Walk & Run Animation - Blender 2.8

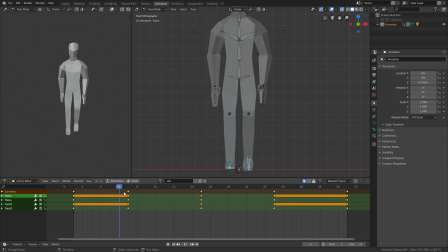So whenever we put all the weight on one leg, so for example here on the right leg, we'll go ahead and rotate the body to the right. Like here, maybe this bone. Just rotate it to the right. And we want to also press I first, and we also want to rotate the head so it's kind of straight.
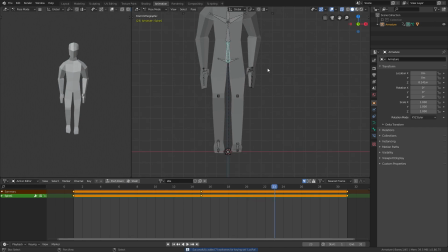Do the same thing on the 23rd frame, but the other side, of course. So you rotate the body onto the side of the leg, which is on the ground, and then rotate the neck to the opposite.
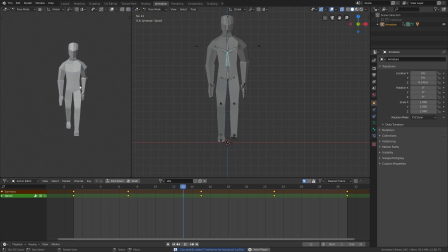And now if you play, you can see that the player kind of tilts when he is walking, which makes it look a bit better. That's pretty much the walking animation. First, you want to change this name to walk, and also save this as low poly human walk.
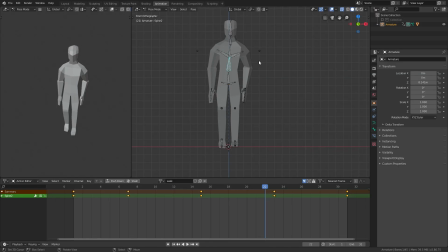Maybe walk forward or something, but since I won't be making the walk backward animation, I'll just save it like this. Now, to make a running animation from this is very, very simple. You just need to change a bit of stuff.
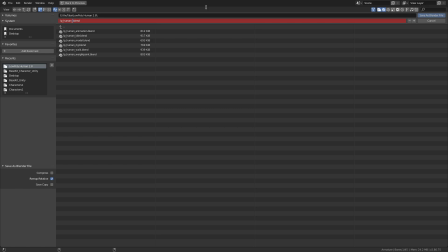So I'll just save this again as low poly human run, and I'll change the name here to run.
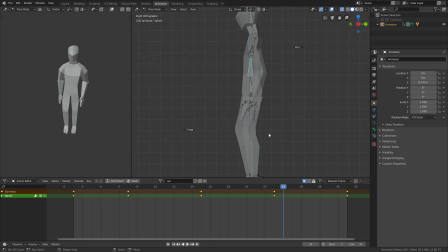Now we can start making the running animation. Go to the first frame and make the arms a bit more up, you know, like he's using some force. Also, you can kind of lean the player a bit, or the character a bit forward, like that.
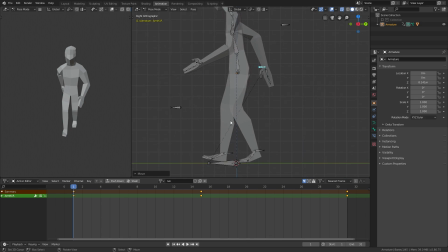So it looks like he's running, because when you run, you kind of lean forward to get some speed. Legs can also go a bit further out, like this.
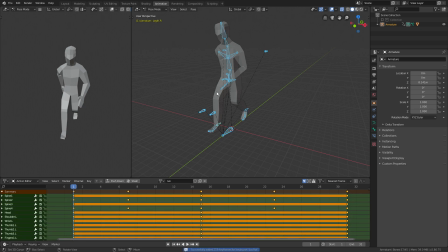And press everything, or press A, and then press I to insert keyframes for everything. Copy it to the last frame.
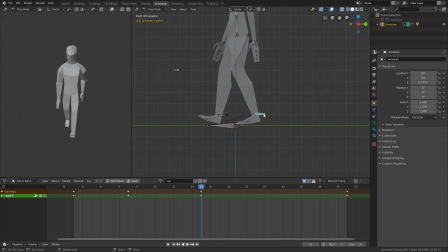Now, you have to do the same thing in the middle, so go ahead and do that. Doesn't matter if it's not the same, it's a animation and it shouldn't be perfect.
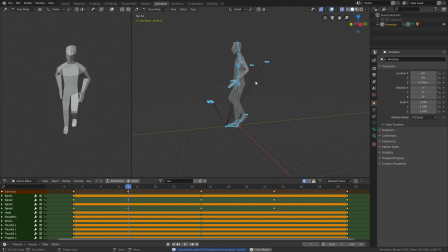Select everything, press I. Now, of course, this won't work the best because some things should be kind of the same.
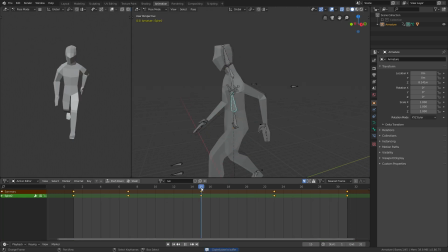So when he leans forward, you can just copy this bone and paste it onto here and press I. Paste it on the 15th frame, and now you'll have to paste it on the 7th and the 23rd frame also.
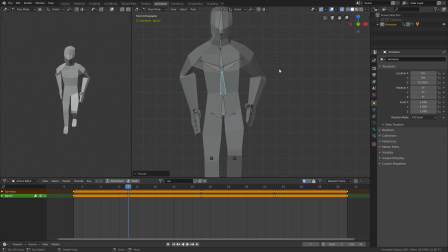And also on the 7th frame, again, rotate it a bit to the left side, or the right side, sorry, and on the 23rd, rotate to the other side.
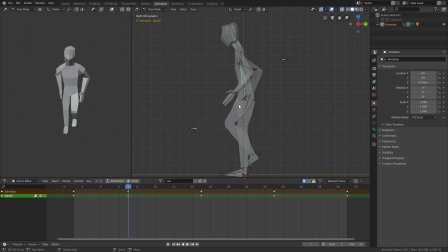When he steps on one foot, I want him to kind of lean a bit more forward, like this. So on the 7th and the 23rd frame, just lean a bit more forward. And now he's kind of running.
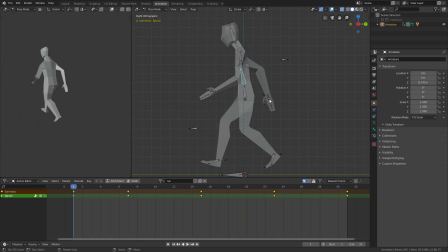For the arms, I might just move them a bit more up, like this.
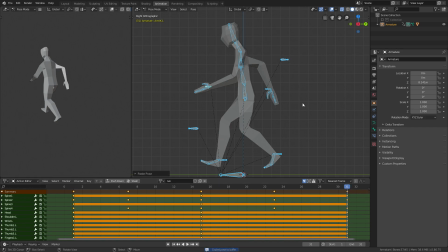Press I, copy it for the last frame. And here also move it a bit up.
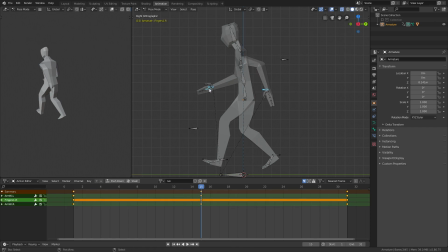Also on the 7th frame, you can maybe make the arm go a bit down, so it looks better with the transitioning.
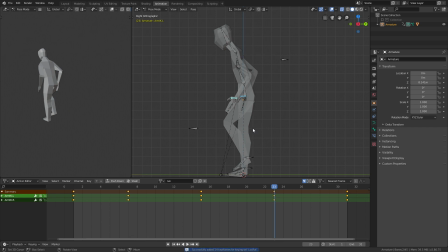Maybe you can copy that and paste it on the 23rd frame. And now it kind of looks like he's running. So today we made a walking and a running animation, which wasn't that hard, hopefully.
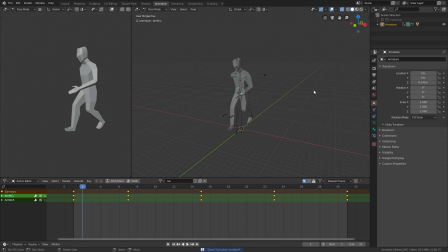I know I was going a bit fast, but, you know, I can't help myself.